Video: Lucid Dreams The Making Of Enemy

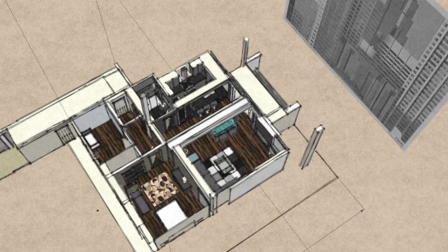As you follow the characters, and those images evolve, and I create mood boards.
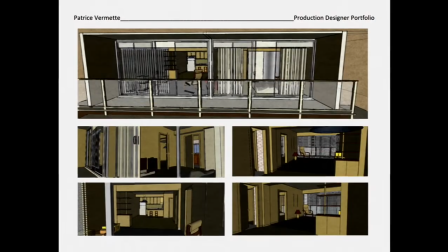And every set has images, something that's going to be invisible to most of the viewers,
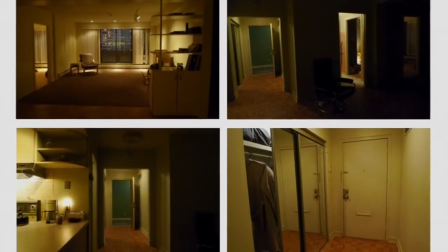but it's going to be there to create tension.
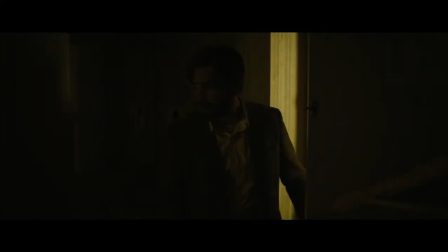This hotel room is the first place where both characters that Jake plays, Adam and Anthony, that's where they meet for the first time.
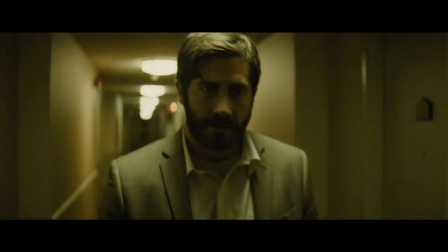So it has to look like a trap. It's like one small, narrow corridor and a bigger space, but most of it is being taken by a bed.
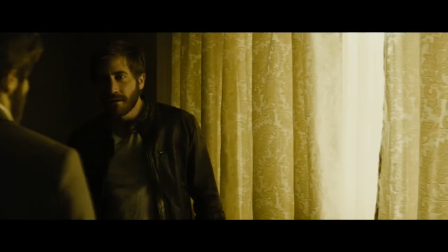It forces a closeness to the two characters. There's no escape, so it's a sense of entrapment.
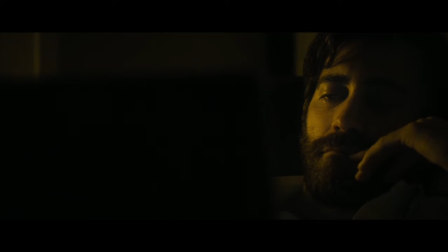For Adam's set, it's a guy who's still searching for himself, and he's got a relationship with Marie that is on the rocks.
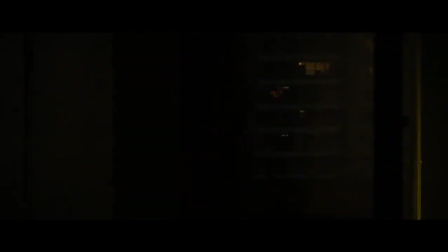And in that room, it's a very long space where the two characters can easily be apart.
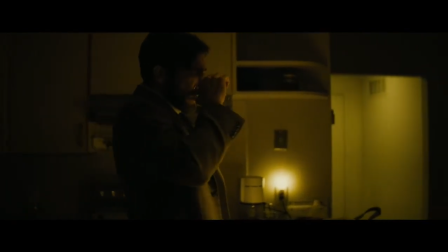There's a lot of stuff being conveyed with architecture and whether it's the inside of an apartment, which Adam's apartment is very bare and it's very grey and it's very sort of depressing, which obviously mirrors his state of mind.
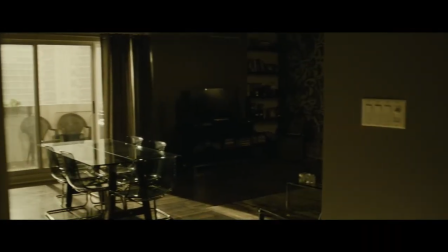Anthony, who is a more sort of id-oriented character, would have a little more sleeker, a little more sexy kind of layout to help illuminate his character in that way.
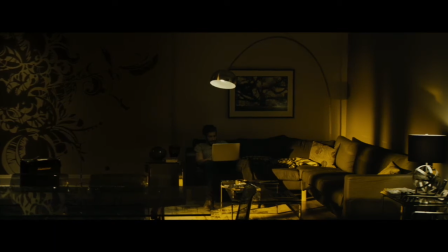And in Anthony's apartment, I think he's searching also for Anthony because he's gonna have a kid. I think it's part of his own frustration that he's gonna lose his identity, his personality.
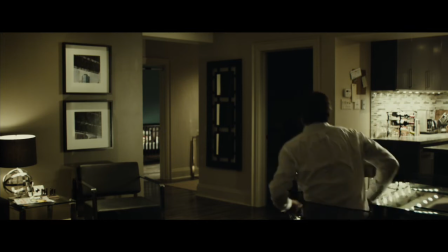So in the doorframe of the baby's room, you'll see a chin-up bar, and, you know, the thread mill will be in his bedroom. You think that probably that room used to be his workout room, but it's been taken away from him.
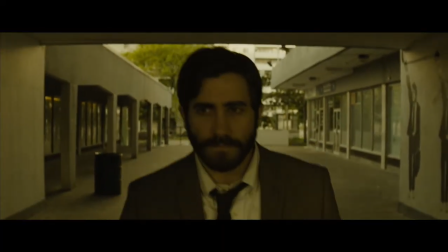Adam, working on an underpass, going through a video store.
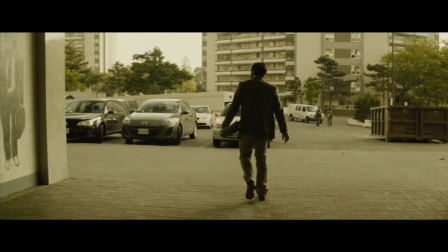There's art in that underpass that is linked with subtle things that we have on the screen. It's a mural that has been created by Joel Richardson. He's a Toronto artist, a graffiti artist.
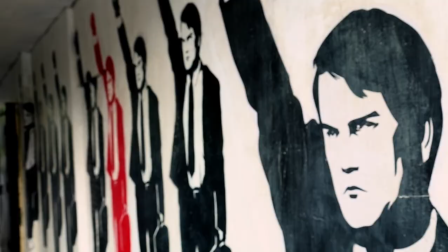And we work together on the design of it. So it's a repetition of people that look the same. but there's one amongst them who's red,
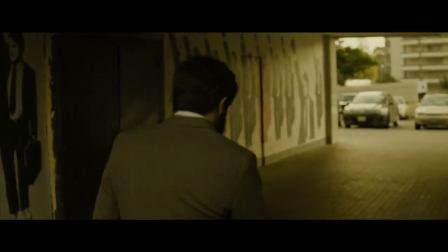and he's the one who's trying to free himself from that oppression. He's the one in search for his proper identity.
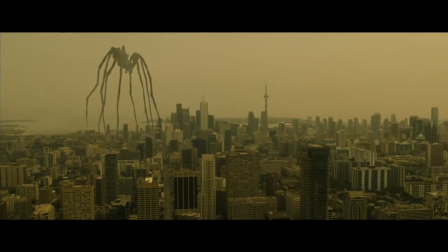I think, you know, you start a movie off with an enormous spider crawling over a major world city. You kind of go, oh, anything's possible in this world, so anything will be possible in what I watch.
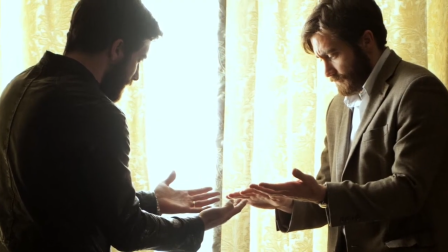Two guys who look exactly the same could meet each other, and that's feasible.
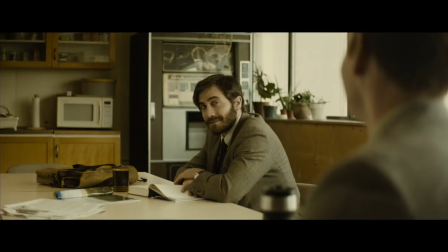We've hidden spiders a couple of places in the sets, like in the faculty lounge, with a spider plant hanging.
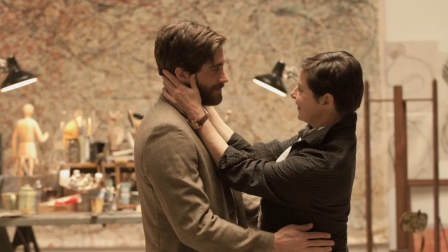And in the painting in the mother's house, it's a spider web.
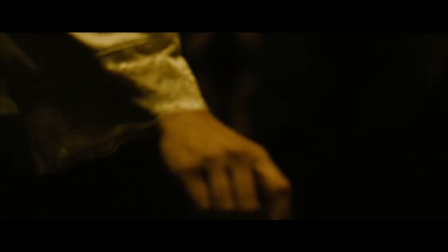I think the spider exists as this enormous kind of question mark. There are millions of interpretations. It's not in the book. It's not in the novel. And I'm not sure if Saramago would have been happy with the idea of having something that is so surreal in his
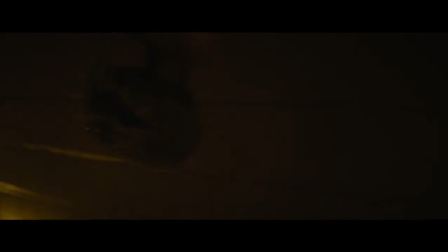naturalistic environment that he created in the novel. but it's an image that I found that was pretty hypnotic and profound.
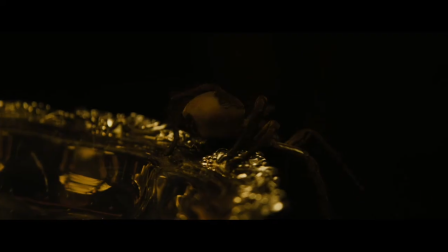It feels like some sort of truth that's always looming that essentially we're terrified of.
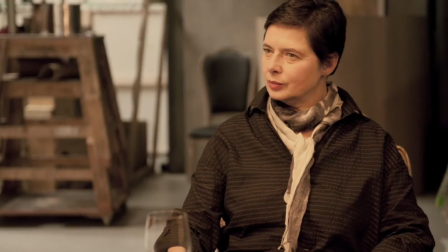I think the spider is actually the mother, and like the mother when she just wants to control everything. I think there is a sort of a fascination and feeling of being repelled and fascinated by a spider, and I think that's the feeling that probably we would like the film to give.
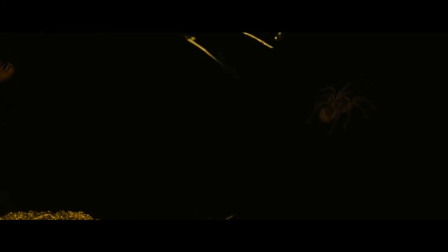To me, it's kind of like, it's the feminine part of the danger of that relationship. I think it's very interesting for everybody to have their own interpretation.
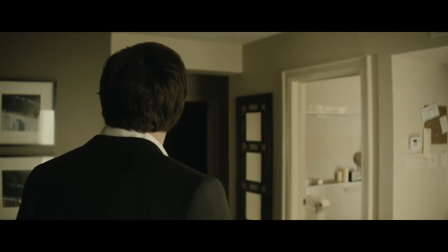It's like images that are frightening and impressive, but at the same time, you feel the image.
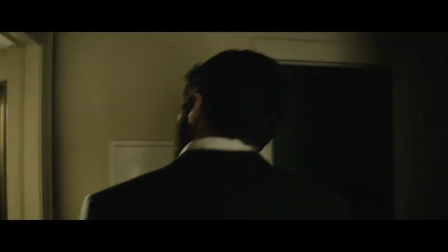It brings itself in your brain. Enemy is a movie that is designed to be seen in different ways. In this film, things are not what they seem.
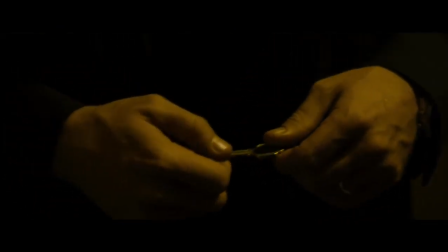It's an unmapped world that we have so much to learn from.